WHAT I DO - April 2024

make an appearance in my video and i kind of use them as rhythmic devices as well they popping in at certain times in the beat but also i had to create wind effects i had to composite video of some of these scenes where you see branches moving because particularly in the scene where it goes by my house there's a there are a lot of
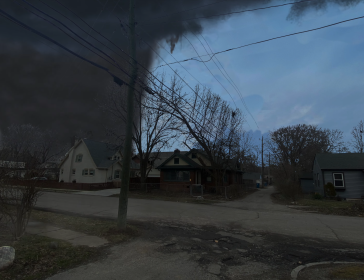(12:28)
trees and the tornado winds don't just exist inside the tornado they're around
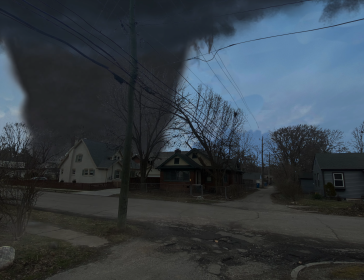(12:33)
the tornado so you're going to have wind blowing violently around it
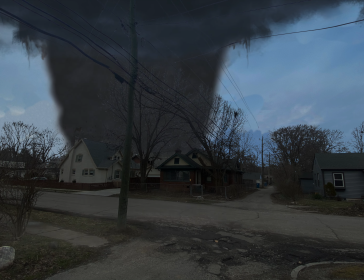(12:38)
as well and i wanted to make sure that you felt that part of it so i know it very important for
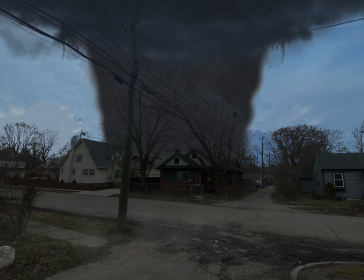(12:44)
me to make sure this looked as good as i could make it so that was my tornado
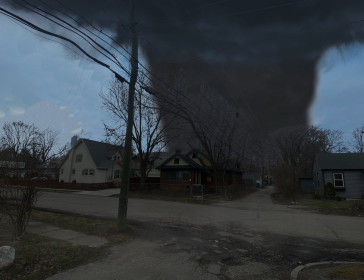(12:54)
challenge and i think i met it and i think i by and large did a pretty good job the other part of it was doing the weatherman part i had to shoot myself in front of
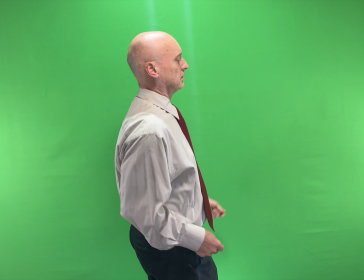(13:06)
a green screen i have a large one that i use that i shot myself performing the song
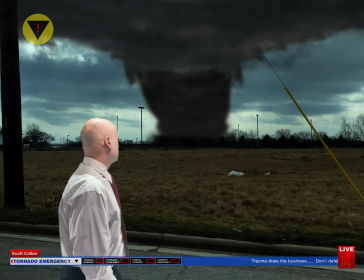(13:12)
i'm talking through the song um and if you look there's a there's a graphic at the bottom of the screen with uh they call it a lower third
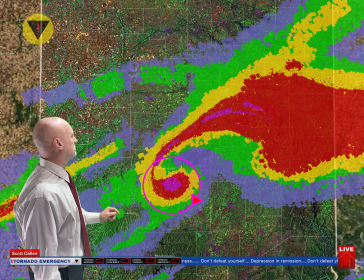(13:21)
in the in the jargon but there's a there's a ticker at the bottom and you see words moving across in the ticker and that they're
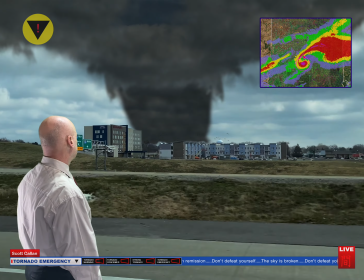(13:30)
the lyrics to the song and as i'm saying the words to the song as i'm
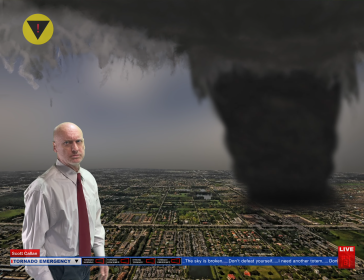(13:35)
pretending to like uh tell you about the conditions that are existing with this tornado trying to to chronicle the event so to speak i'm singing the song i'm making these gestures and then as i'm saying them the words are coming out of the ticker at the same time i thought that was kind of a fun little thing to try because a lot of times people don't know the lyrics to your songs or they can't hear them so it's like there they are they're in the song you can see them you can read along but um but no then i had to create these um weather maps and so i found satellite images of the midwest and
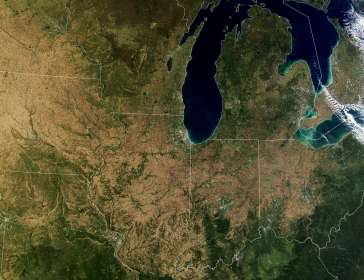(14:18)
of indiana and i used those for my backdrop and i also used i used
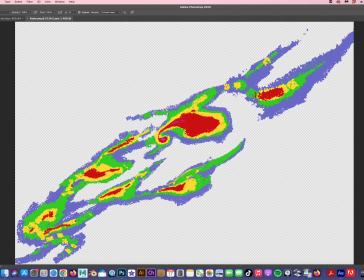(14:23)
photoshop to create the the storm itself the uh the reds and greens of the storm regions that are passing over where
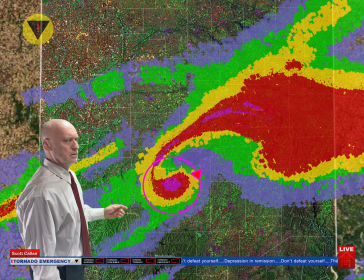(14:33)
I am and trying to create what looks realistic as far as a tornado has a certain signature in the weather system. So again, these are details that matter to me. They don't, people aren't really going to care as much about those things as I do. but to me they were important to add those little devices those little details in to give it some some semblance of realism even though it's obviously not realistic in every in every instance